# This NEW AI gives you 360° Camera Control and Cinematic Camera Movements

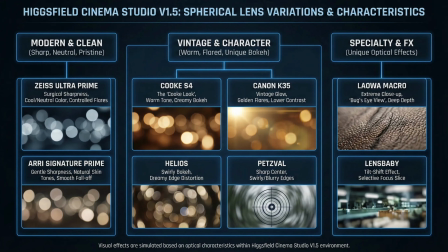496s
If you want some emotions and vintage warmth, then Cook S4 makes skin look amazing.
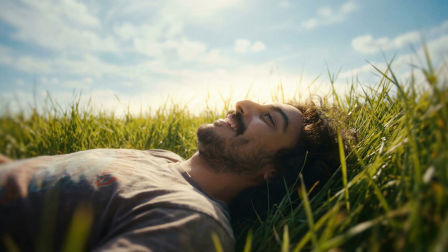503s
For a nostalgic golden glow, you can use Canon K35, and this really adds some vintage warmth to your scene.
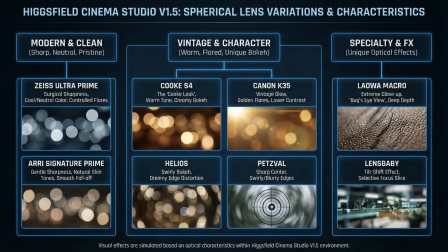511s
For surreal moments, grab the Helios or Petsfile. Their blur makes everything feel like a dream.
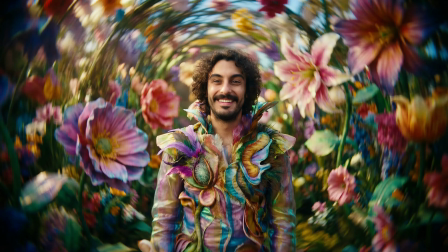518s
So this is perfect for dreamy reality shots.
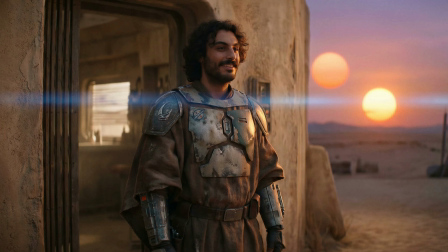522s
Anamorphic lenses, on the other hand, give you that blockbuster feel with oval lights and cool flares.
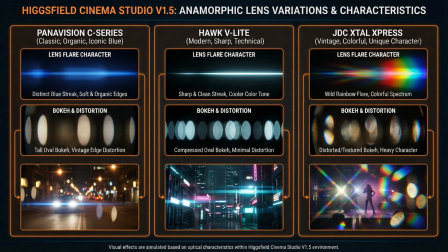528s
It's perfect for classic action. You can use Panavision C-series lens, and this will give you those iconic blue streaks. It screams like big budget movie.
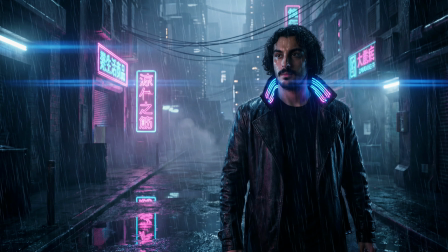538s
If you want to go for more of a futuristic direction, a sharper tech-heavy look, you can use the Hawk V Lite.
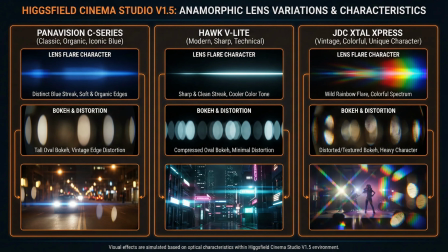545s
It's cleaner and cooler and perfect for Cyberpunk. If you want to go for more wild and artistic, you can try JDC X-Tal Express. This creates crazy rainbow flare. I would recommend you to use it more for music videos or hallucinations, not shots resembling hardcore reality.
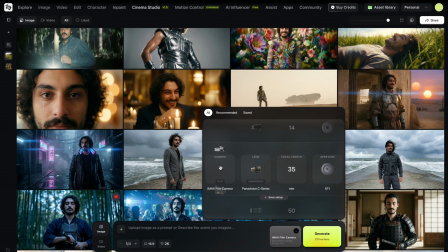563s
In Higgsfield Cinema Studio, picking a camera body is just choosing your film texture. You have three main vibes here. First is vintage film.
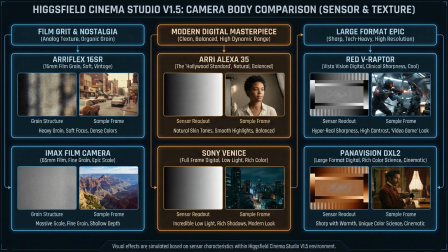572s
If you want that nostalgic, grainy home movie look, then you can pick Arri Flex 16 SR. If you want grain but with massive epic scale, then you can go for IMAX film. Next is modern cinema. For the standard, perfect Hollywood look with great skin tones, you can choose Arri Alexa 35.
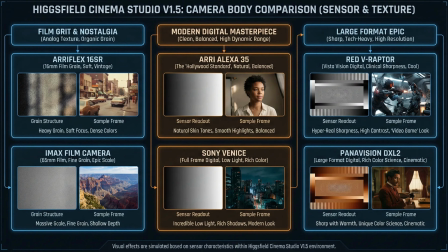591s
If your scene is dark and moody, then you can pick the Sony Venice because it sees in the dark better than anything else. If you want a crisp, high-contrast video game look, then you can use Red V Raptor.
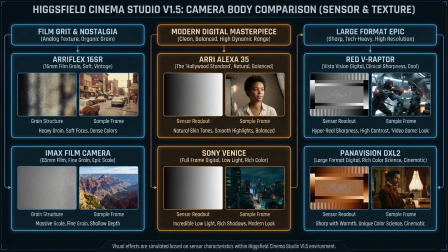605s
For that same sharpness, but with a warmer, more cinematic feel, you can go with the Panavision DXL2.
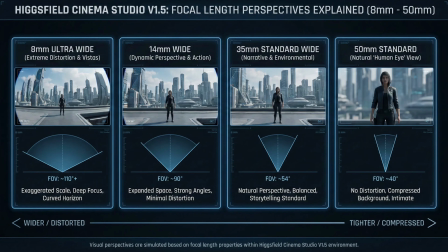612s
Focal length is the next setting. You can start with 8mm. This is the fisheye. It warps the world and bends the horizon. You can use this for wild, trippy shots where you want things to look intense. Then you can move to 14mm. This is for action.
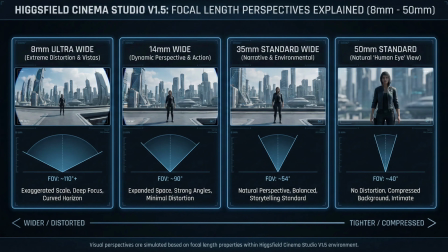629s
It makes rooms look huge and heroes look epic, but keeps the line straighter than the 8mm. 35mm is just right for telling a story. If you feel overwhelmed with Cinema Studio, when it comes to focal length,
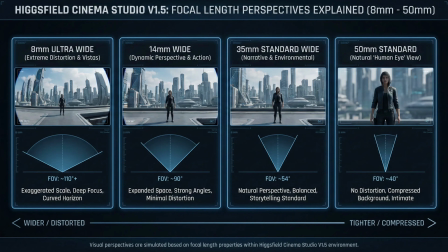643s
most of the time you can choose 35mm and your shots will look actually amazing. Finally, 50mm. This is for people. It mimics the human eye, therefore you can use this to focus purely on faces and emotions without any weird distortion.
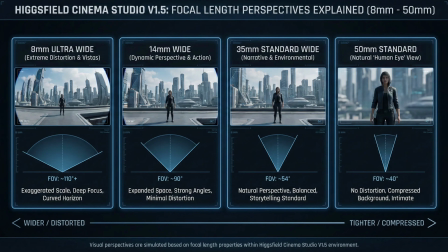660s
For close-ups, this can be quite effective. I will give you also a few quick tips for Aperture.
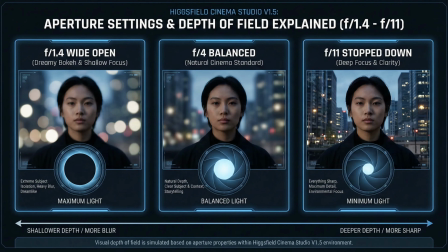665s
In Higgsfield Cinema Studio, Aperture is your emotional volume knob. You have three main settings to tell your story. Start with f1.4. This is your dream mode. It melts the background into creamy bokeh, isolating your character for pure emotion.
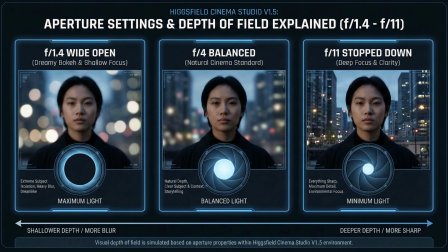681s
Use this for intimate close-ups or when a character is crying or falling in love. This makes the world disappear. Next is f4, and this is your storyteller. It's the standard cinema look again, sharp enough to see the actor, but with enough depth to see where they are.
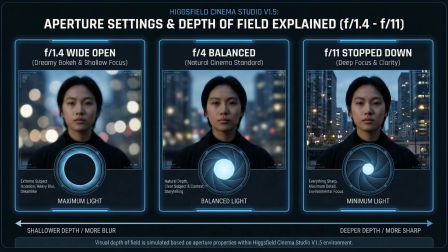699s
You can use this for dialogue scenes, cafe or restaurant scenes, so both actors stay in focus. Finally, F11. This is for clarity. Everything is sharp from hero to the horizon.
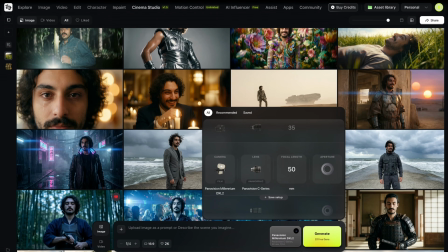711s
So these individual elements help to build amazing, unique cinematic styles for you, but how to combine them exactly? For this job, I will give you some master recipes. These are cheat codes.
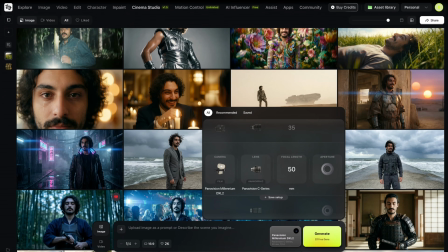724s
It's a pre-tested combination of specific camera body and lenses that is guaranteed to produce a distinct visual aesthetic.
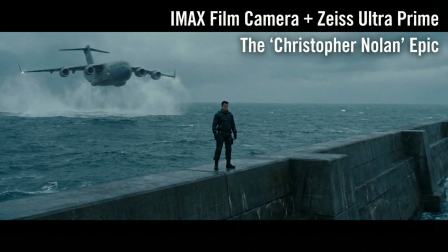732s
For Christopher Nolan's epic look, go for cold, technical, hyper-realistic. As I mentioned, you can use IMAX film camera and Zeiss Ultra Prime 35mm.
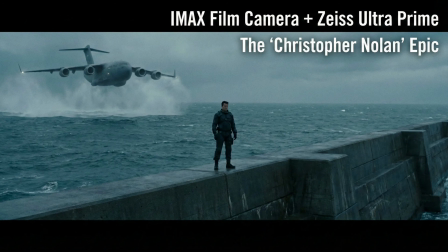743s
For this massive sense of scale, sharpness and zero distortion.
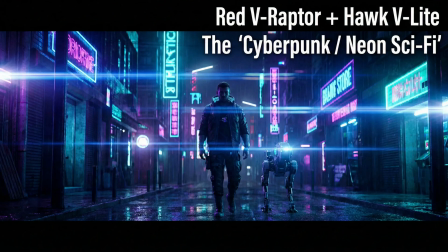748s
For Cyberpunk neon sci-fi look, you can go for Red V Raptor together with Hawk V Light lens. You can use 35mm f4. This will bring digital textures, futuristic, horizontal blue lens flares.
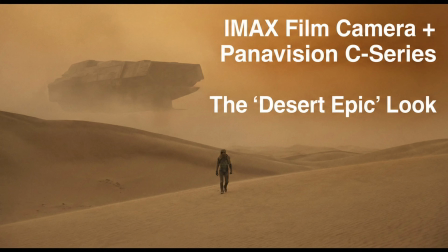763s
For the desert epic like Dune look, you can use IMAX film camera together with Panavision C series. This gives you an atmospheric haze and soft grain to make the environment feel massive and the characters feel small.
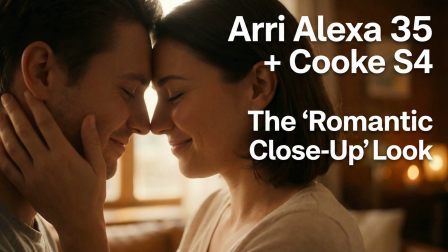778s
The romantic close-up shots for rom-coms. So we need something intimate and dreamy here, and we will melt the background into soft bokeh, isolating the actor's emotions.
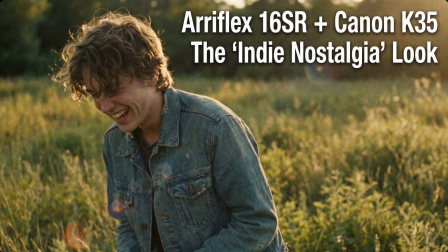790s
So for this, you can use Arri Alexa 35 with Cook S4. The indie nostalgia, raw, emotional and textured look. This has a lot of vintage golden flares and that nostalgic feeling. For this, you can use Arri Flex 16 SR camera body with Canon K35 lens.
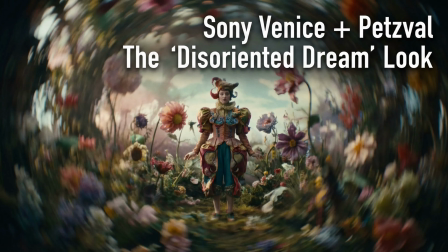808s
The disoriented dream, this is a little bit more surreal and psychological and uneasy. For this job, you can use Sony Venice camera with Petzval lens.
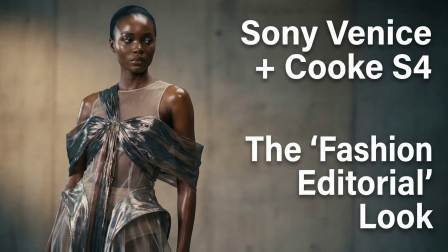819s
The Vogue fashion editorial look, this is glossy, elegant and sharp. This setup blows out the background completely to focus every pixel of attention on the outfit and the model's attitude. For this job, use Sony Venice camera body with Cook S4 lens.
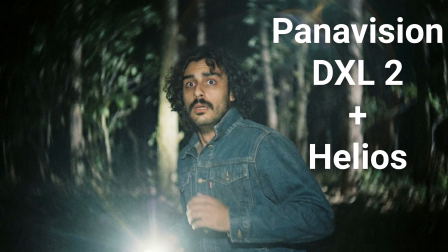836s
The vintage horror or found footage look, this is dizzying and terrifying. For this job, you can use Panavision DXL2 with Helios lens.
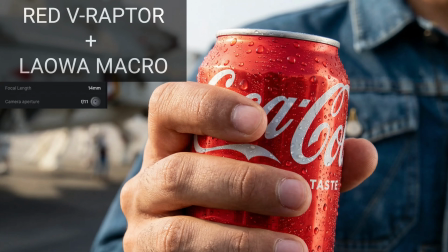847s
And the macro commercial look, this technical setup allows you to get inches away from a product while keeping everything in deep focus. You can highlight water droplets on a can or a bottle for fine details. For this job, use Red V Raptor camera with Laowa macro lens.
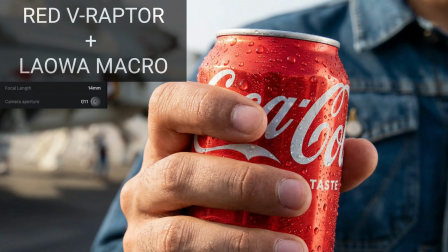865s
For focal length, you can pick 14mm here with Aperture f11.
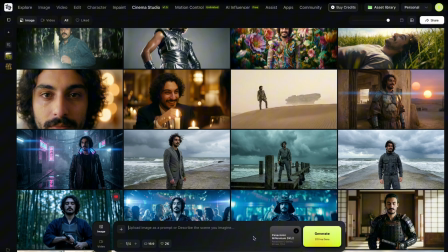871s
Another cool feature of Higgsfield Cinema Studio is something called What's Next. And this is using algorithm to predict and generate the next logical shot in the storyline.
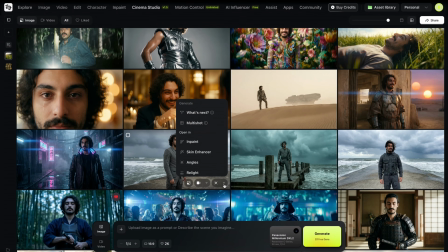881s
You can find this feature right here in this drop-down. You have option called What's Next. When you click on it, it will start generating some logical next steps for your storyline.
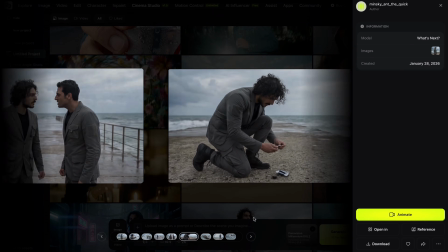892s
This can be perfect for quick experimentation and iteration in a scale.
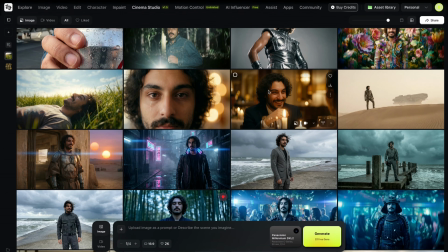897s
And last thing I want to show you is changing the lighting in a scene without regenerating the entire composition.
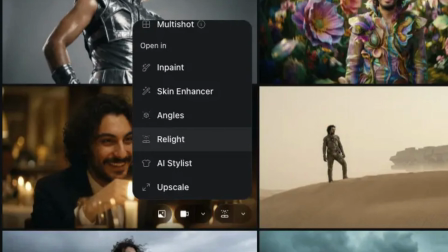903s
This is called Higgsfield Relight. You can find it right here.
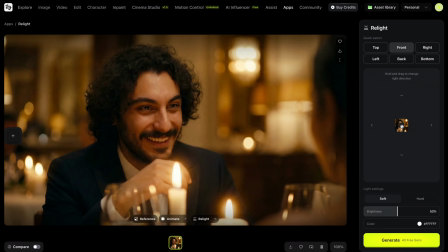908s
With Higgsfield Relight, we can change both direction of light in the scene and also the color. So even though in this shot we have candle light and a restaurant light, I'm gonna change the light direction to, let's say, a little bit more high angle.
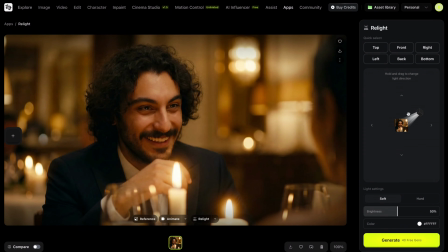922s
And I'm also going to decrease the brightness and change color to something crazy. Let's go for red. And of course, you can select between soft light and hard light. I will go for soft light. Hit generate. My generation is ready.
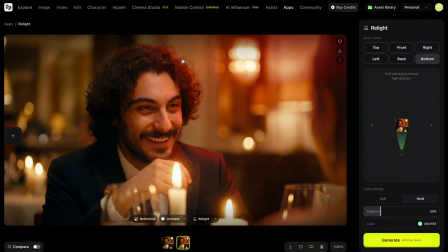938s
So it put a soft red light to high angle toward more right, as we asked. Now I changed the color to green, increased its brightness and made it a hard light.
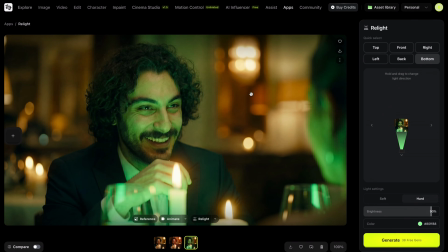949s
And I will also generate this. Now it looks like there is some radiation in the scene. You can even compare these different light options. If you are unsure, like you can select this option and you have two different light sources.
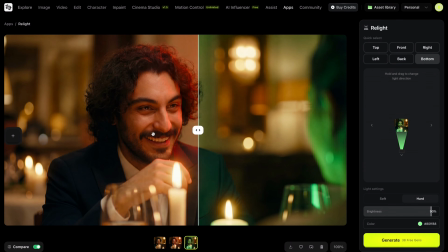964s
And of course, you can pick the one which fits best to your creative direction.
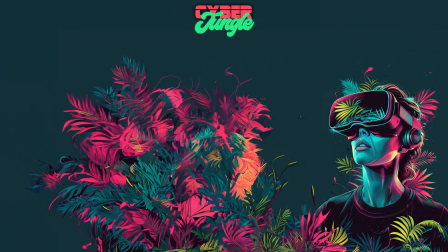968s
Hopefully, this video was truly helpful for you. Don't forget to give a thumbs up and subscribe for more in-depth tutorials. If you want to learn more about future of AI storytelling, click here.